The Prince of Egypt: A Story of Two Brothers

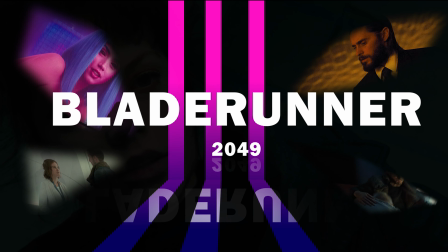0s
How do great stories begin? Ridley Scott's Blade Runner starts with a detective seeking his identity.
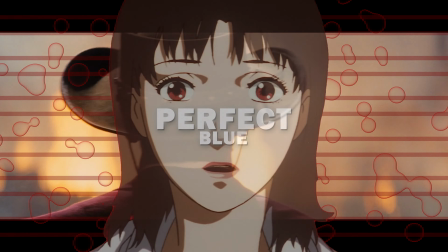6s
Satoshi Kon's Perfect Blue begins with the struggles of mental health for a Japanese celebrity and Tarantino's Django is a former slave in search for his companion.
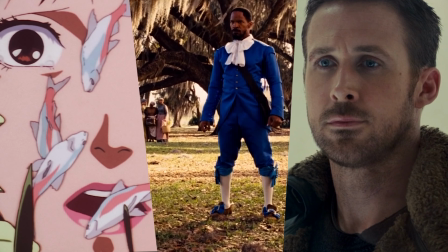14s
The one thing that all these movies have in common is from the start they have clearly defined their narrative.
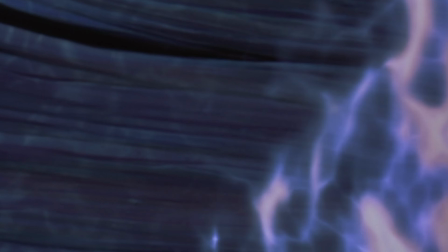19s
Another movie that incorporates this is DreamWorks' The Prince of Egypt, which does an excellent job of setting up its narrative,
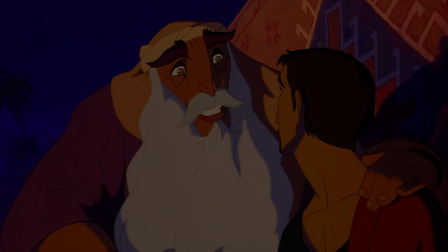26s
defining its conflicts, and making their characters seem interesting.
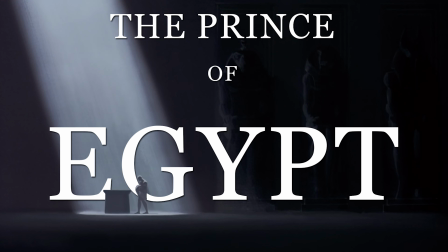29s
So, this is The Prince of Egypt, a story of two brothers.
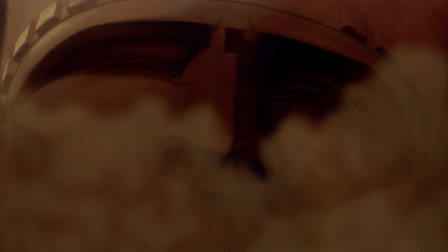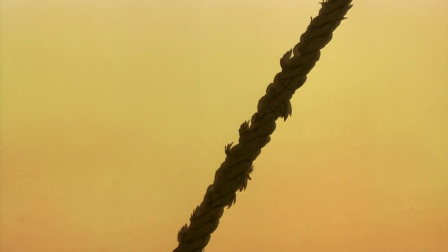42s
The film begins with an opening shot establishing the grand scale of the Egyptian empire.
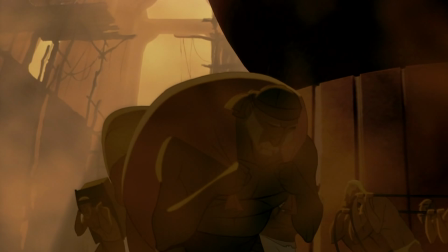48s
The song Deliver Us, composed by Hans Zimmer, begins to erupt from the Hebrew slaves as they cry out for their god.
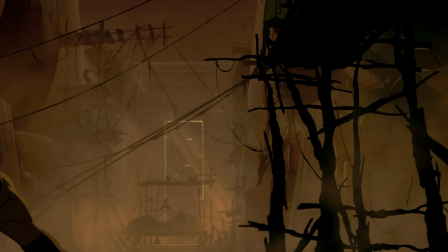55s
The camera then pans through Egyptian structures,
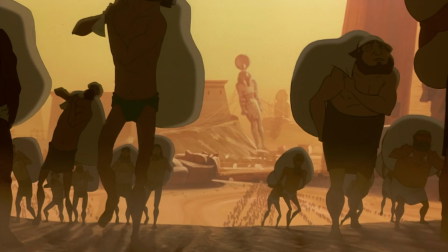58s
showing us even more hebrews in a dire state of need the film then cuts to a hebrew baby being protected
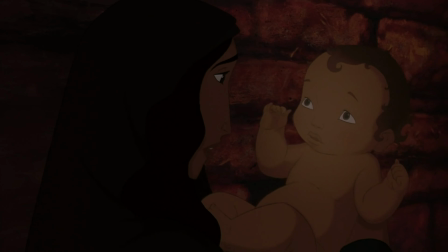65s
from mass genocide this baby will become known as moses who will be the main
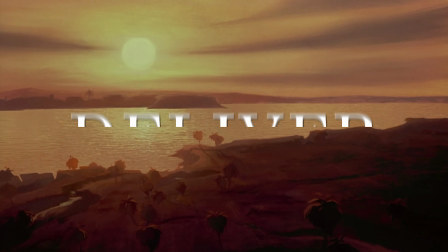69s
protagonist throughout the film and eventually deliver pun intended the hebrews to
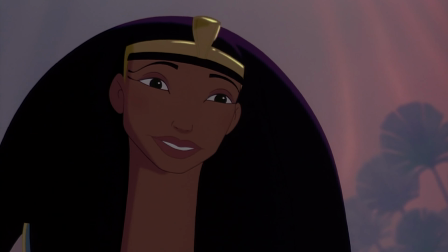75s
their salvation moses escapes his death through the adoption of the queen of egypt and the film cuts to black in this opening
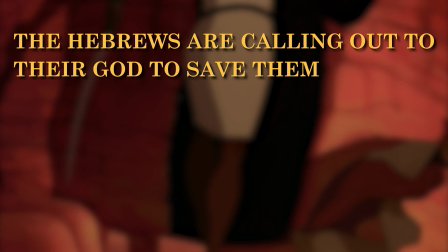82s
we are clearly given a message the hebrews are calling out to their god to save them and moses is their key to that saving.
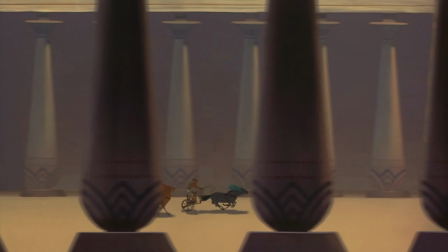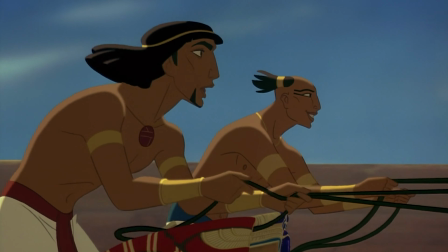95s
So, after the first opening sequence, we cut to a horse race many years later.
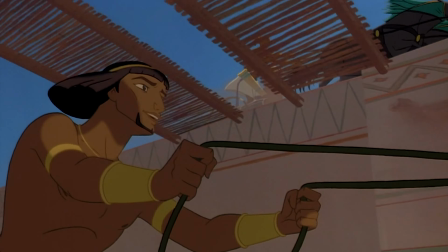99s
This quote-unquote second opening not only sets up the bond between Moses and Ramesses, but also contradicts the entire first opening set of scenes.
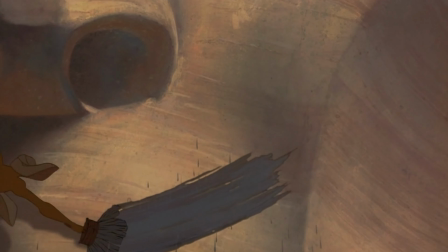108s
The horse race serves as a lens for how the Egyptians see their kingdom,
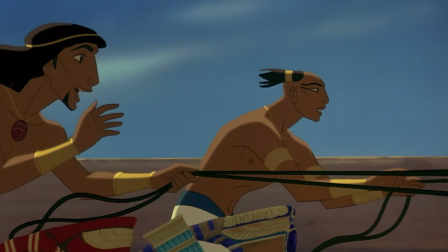113s
rather than the Hebrews, which is shown by the stunning visuals is backed with uplifting music.
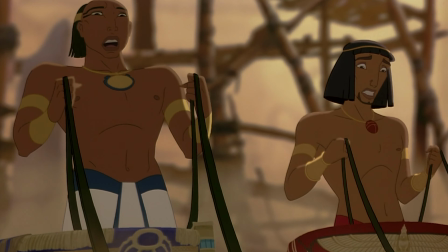119s
Moses is relaxed, an uncaring character, voiced by Val Kilmer, who gives Moses this deep,
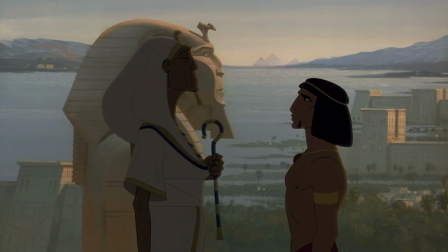126s
crisp voice that also has the flexibility to show a more softer side.
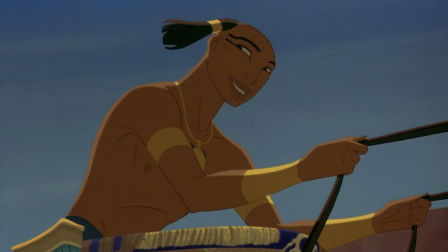131s
Ralph Fiennes, the voice actor for Ramesses, also has the same characteristics of Moses.
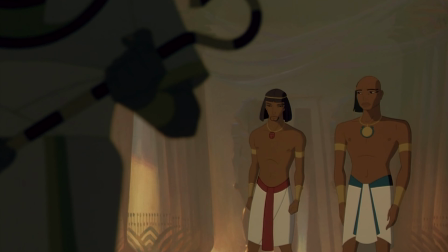137s
However, at this point in time, Ramesses has the burden of becoming the next pharaoh.
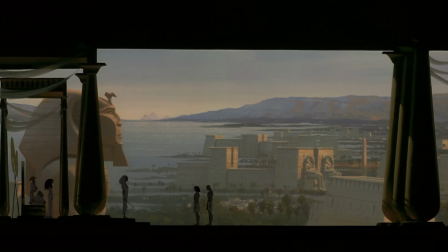142s
We see this burden Ramesses must carry with a beautiful wide shot of the entire kingdom. This is what us film nerds call an establishing shot.
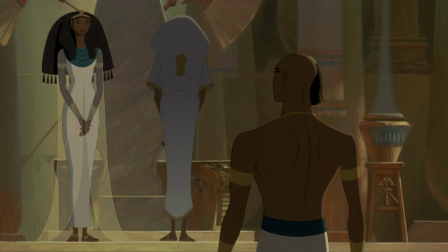151s
This shot establishes the kingdom of Egypt as well as the future Ramesses must uphold.
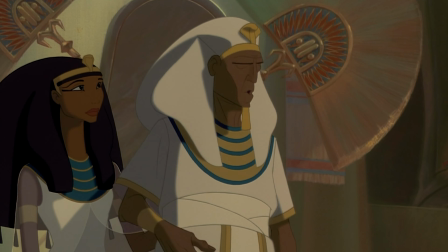157s
Seti, voiced by Patrick Stewart, is the current pharaoh and father of Ramesses.
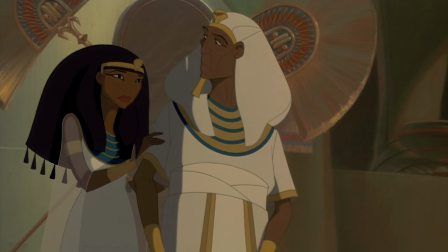161s
In this story, he is the character that will trigger Ramesses' fate in this narration, telling him, One damaged temple does not destroy centuries of tradition,
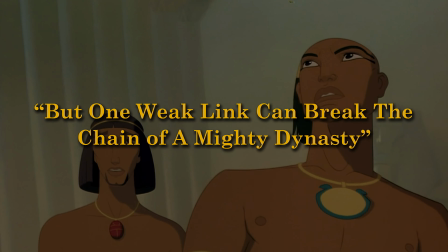170s
but one weak link can break the chain of a mighty dynasty.
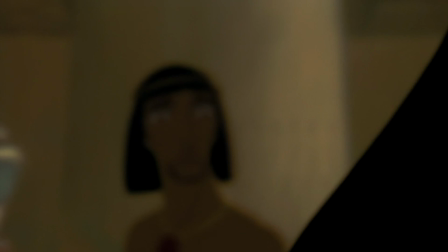174s
Rameses has now begun the journey as the antagonist of the story, the next pharaoh.
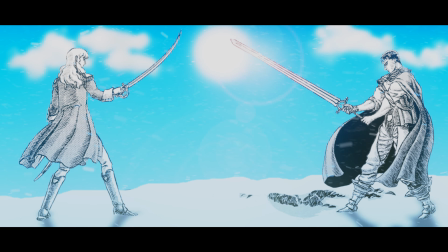181s
So let's pause real quick. In storytelling, there are these plot devices called man versus.
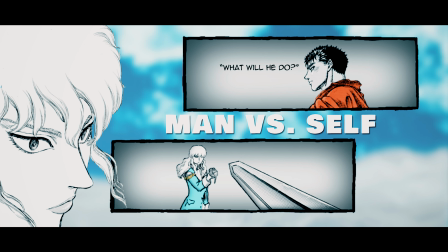186s
You can have man versus self, which is a conflict happening in the character's mind or an internal struggle.
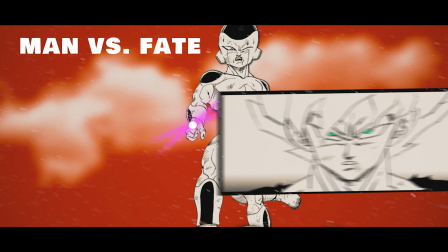193s
Man versus fate is a person who struggles with his fate or destiny. and finally man
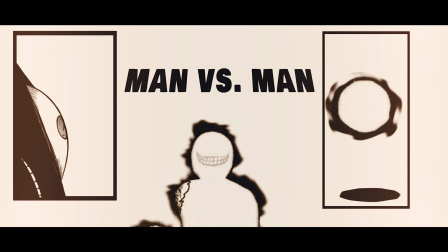198s
versus man are quite literally two characters conflicting with each other.
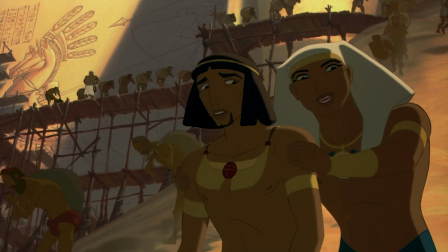203s
In this film, Ramesses must maintain his future empire and total control of the Hebrews,
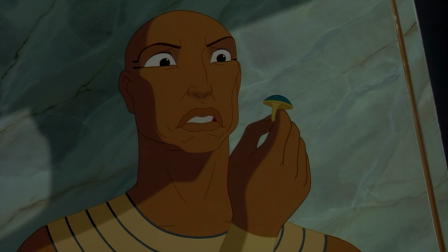209s
creating a man versus fate and foreshadowing his conflict with Moses.
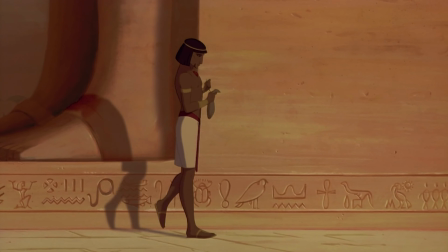214s
Another thing I find fascinating as we progress through this film is the statue where Moses and Ramesses talk.
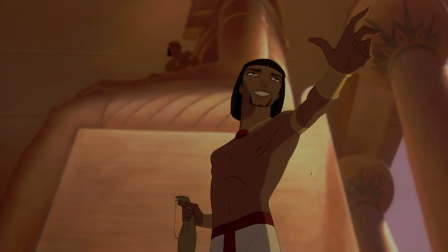220s
This play serves as a mechanism that strips them of their plot devices and fate, where they can just talk like brothers.
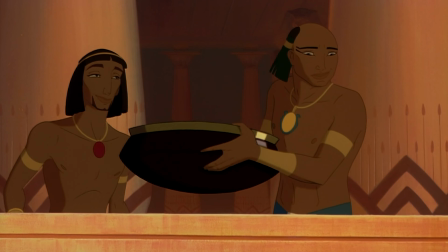228s
We know this because of the characters' relaxed tones and light banter exchanges, emphasizing that this is a place of escapism for them.
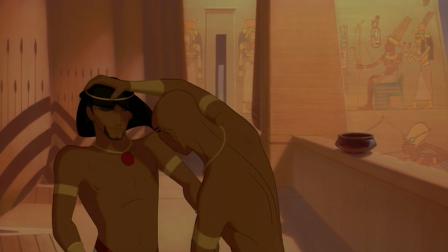236s
Just a nice little detail that may or may not become important later. Who knows?
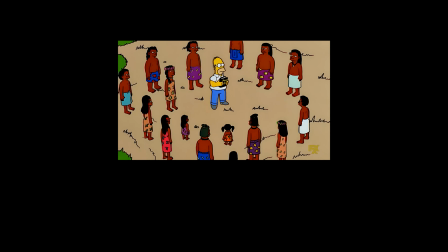242s
The first
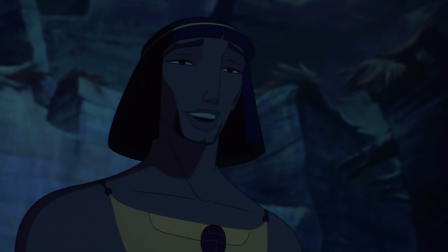247s
call to action comes to Moses through his encounter with Miriam and Aaron.
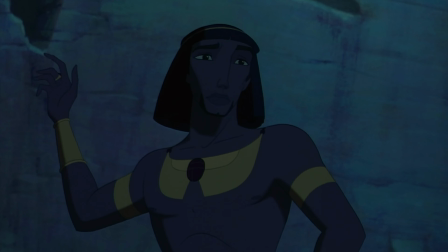251s
Moses cannot accept the fact that his entire life is a lie and that he is an illegitimate son.
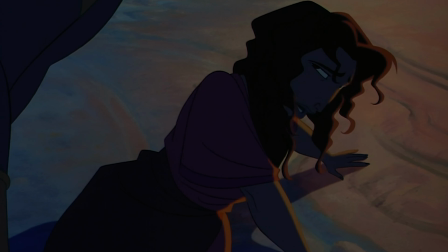257s
So in ignorance, he rejects Miriam's call to save the Hebrews, which causes him to run from his past.
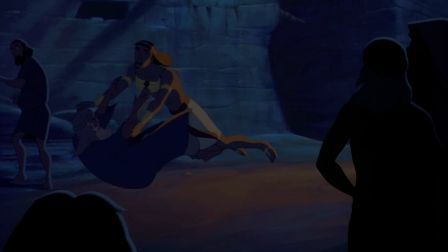263s
And the movie shows this by changing the perspective once Moses realizes his true origin of being a Hebrew.
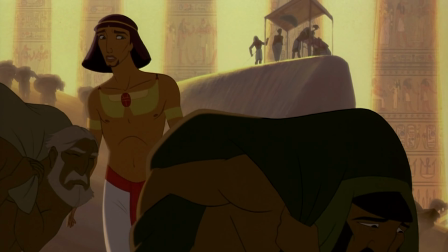269s
The music makes the atmosphere feel dense and the animation becomes suffocating.
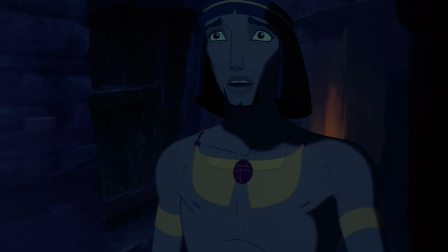275s
Slaves start surrounding Moses everywhere he goes. However, still with ignorance, Moses is rejecting this call to action.
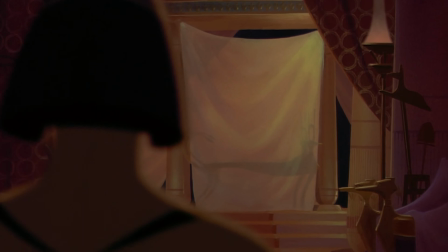283s
And the song, All I've Ever Wanted, begins to play. This song serves to be Moses' coping mechanism with this new knowledge that he is a Hebrew.
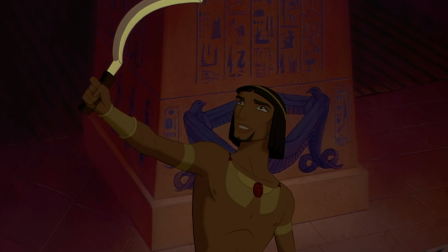292s
All his life, he has been raised as an Egyptian, taught their ways, and lived as royalty.
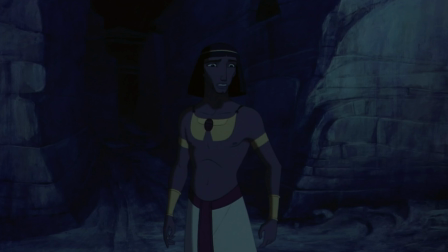298s
So being told that he is a Hebrew is nonsensical to him.
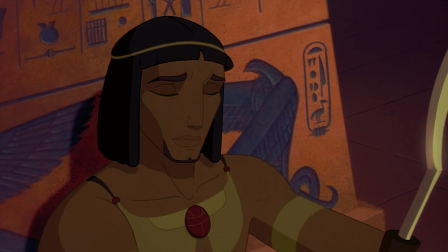302s
But Moses is our protagonist. the destined savior of the Hebrews, and a person with a good moral compass.
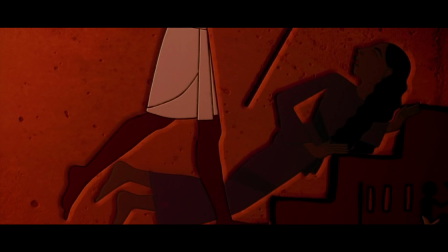309s
And so Moses's views about Egyptians are challenged with this imaginative dream sequence of hieroglyphics.
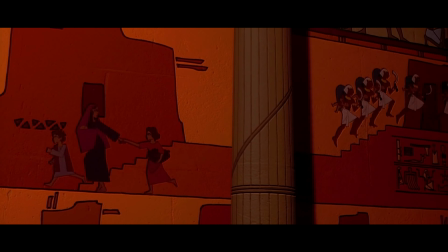316s
This is where Moses becomes aware that he would have been slaughtered if it wasn't for his mother.
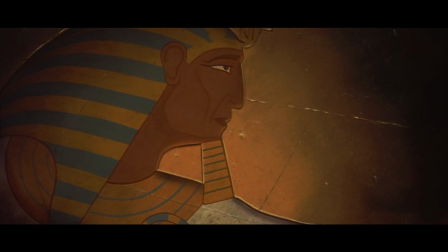322s
Upon awakening and finding out that this was actually true, Moses learns the true horror of Egyptian people.
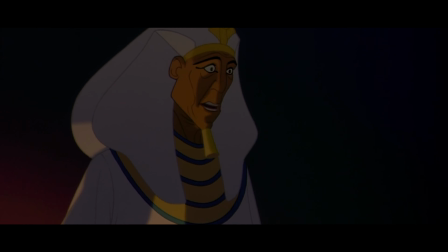329s
His stepfather Seti also holds this ideology.
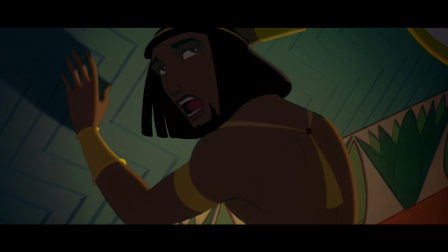332s
An ideology that claims the only way for the Egyptian dynasty to thrive is through an authoritarian slave empire.
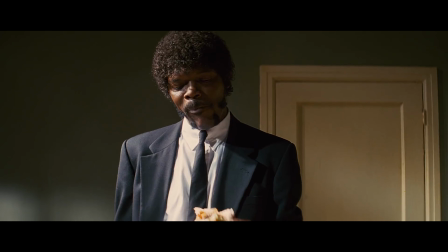341s
I don't know about you,
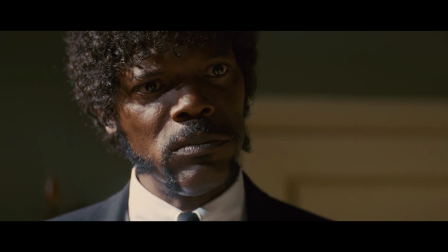342s
but so far this movie is... this is a very good movie.
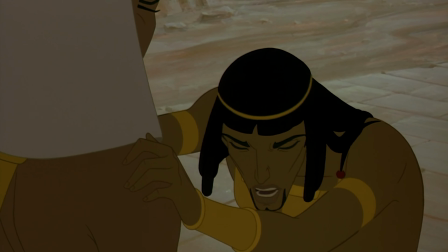350s
This huge dump of knowledge causes Moses to leave everything he once knew,
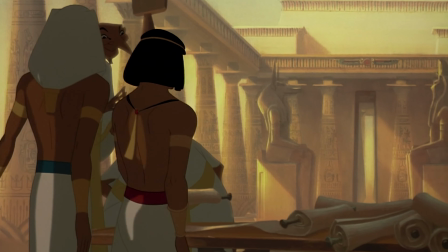356s
including his brother Ramesses, who has now already taken the mantle as Pharaoh.
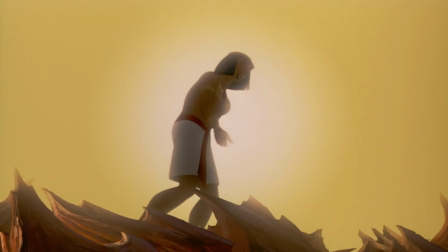361s
Moses is left wandering the desert, stripping himself of his Egyptian clothes,
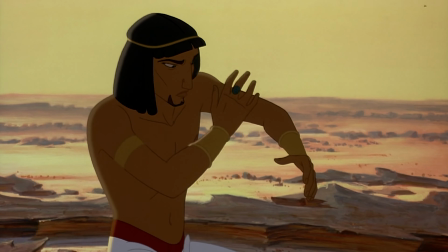366s
his titles, and everything he thought was a lie, except his brother's ring.
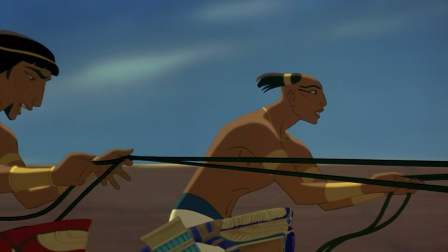371s
This is such a nice detail by the writers because even though most of Moses' life was a lie,
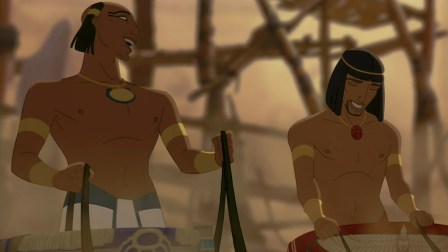377s
the love he shared with his brother was real. And with a sandstorm engulfing Moses, we can finally end the first act of the movie.
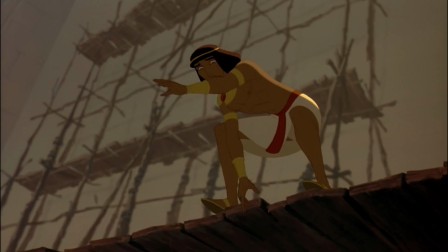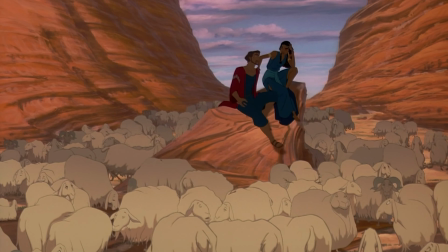396s
Now with Moses self-exiled from his previous life, he must now learn the ways of his people, the Hebrews.
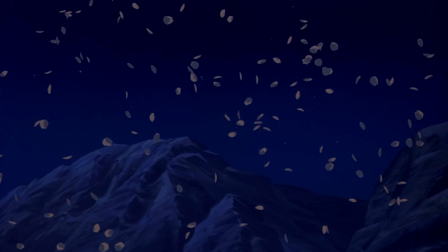403s
This part of the story serves to educate Moses, to help him learn.
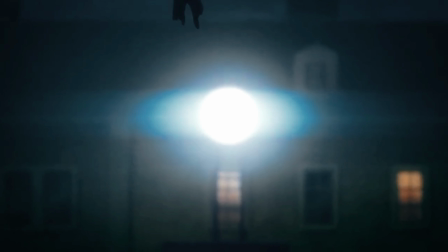408s
Throughout this movie, we haven't seen a lot of and then.
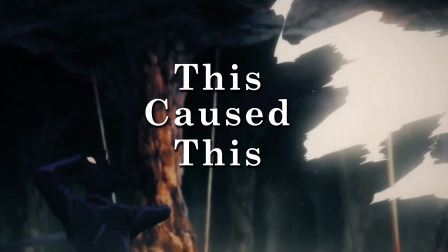411s
It's been a lot of this caused this types of storytelling, which is fantastic.
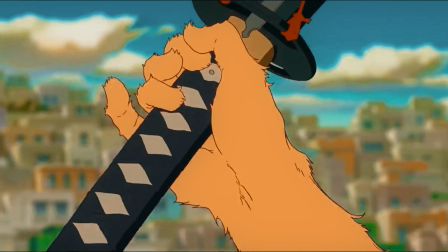418s
But what do I mean by this? The movie doesn't use the and then principle.
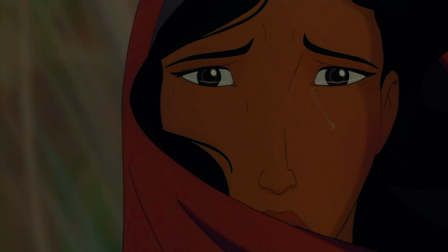422s
For example, the Hebrews need a savior, therefore they pray to their god, thus Moses is created to be their savior.
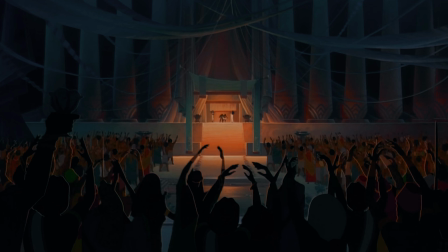430s
Or the Pharaoh Seti is dying, therefore there must be another ruler,
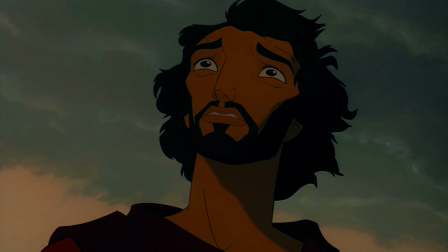434s
thus Ramesses must hold that mantle which opposes Moses' fate to become the savior of the Hebrews,
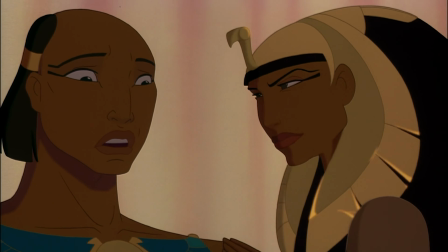441s
which directly opposes the Egyptians because they need the Hebrews. Thus and therefore is the same thing as cause and effect.
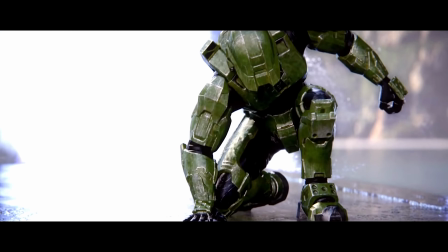449s
When you have a causality in your story, it makes every action feel justified when moving the plot.
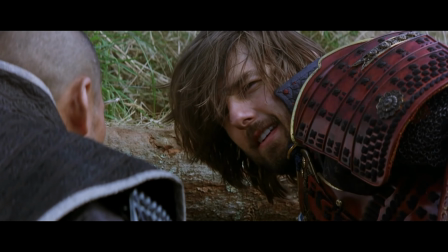455s
It gives a reason why plot A caused plot B and in all fairness is a great way to form a skeleton of your story.
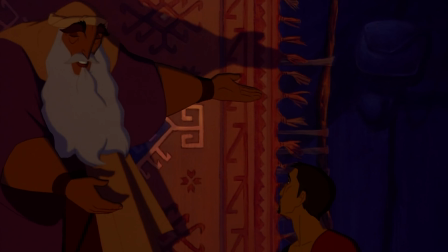463s
So about 40 minutes into this movie, Moses meets Jethro, father to Zipporah and a religious priest for the Hebrew God.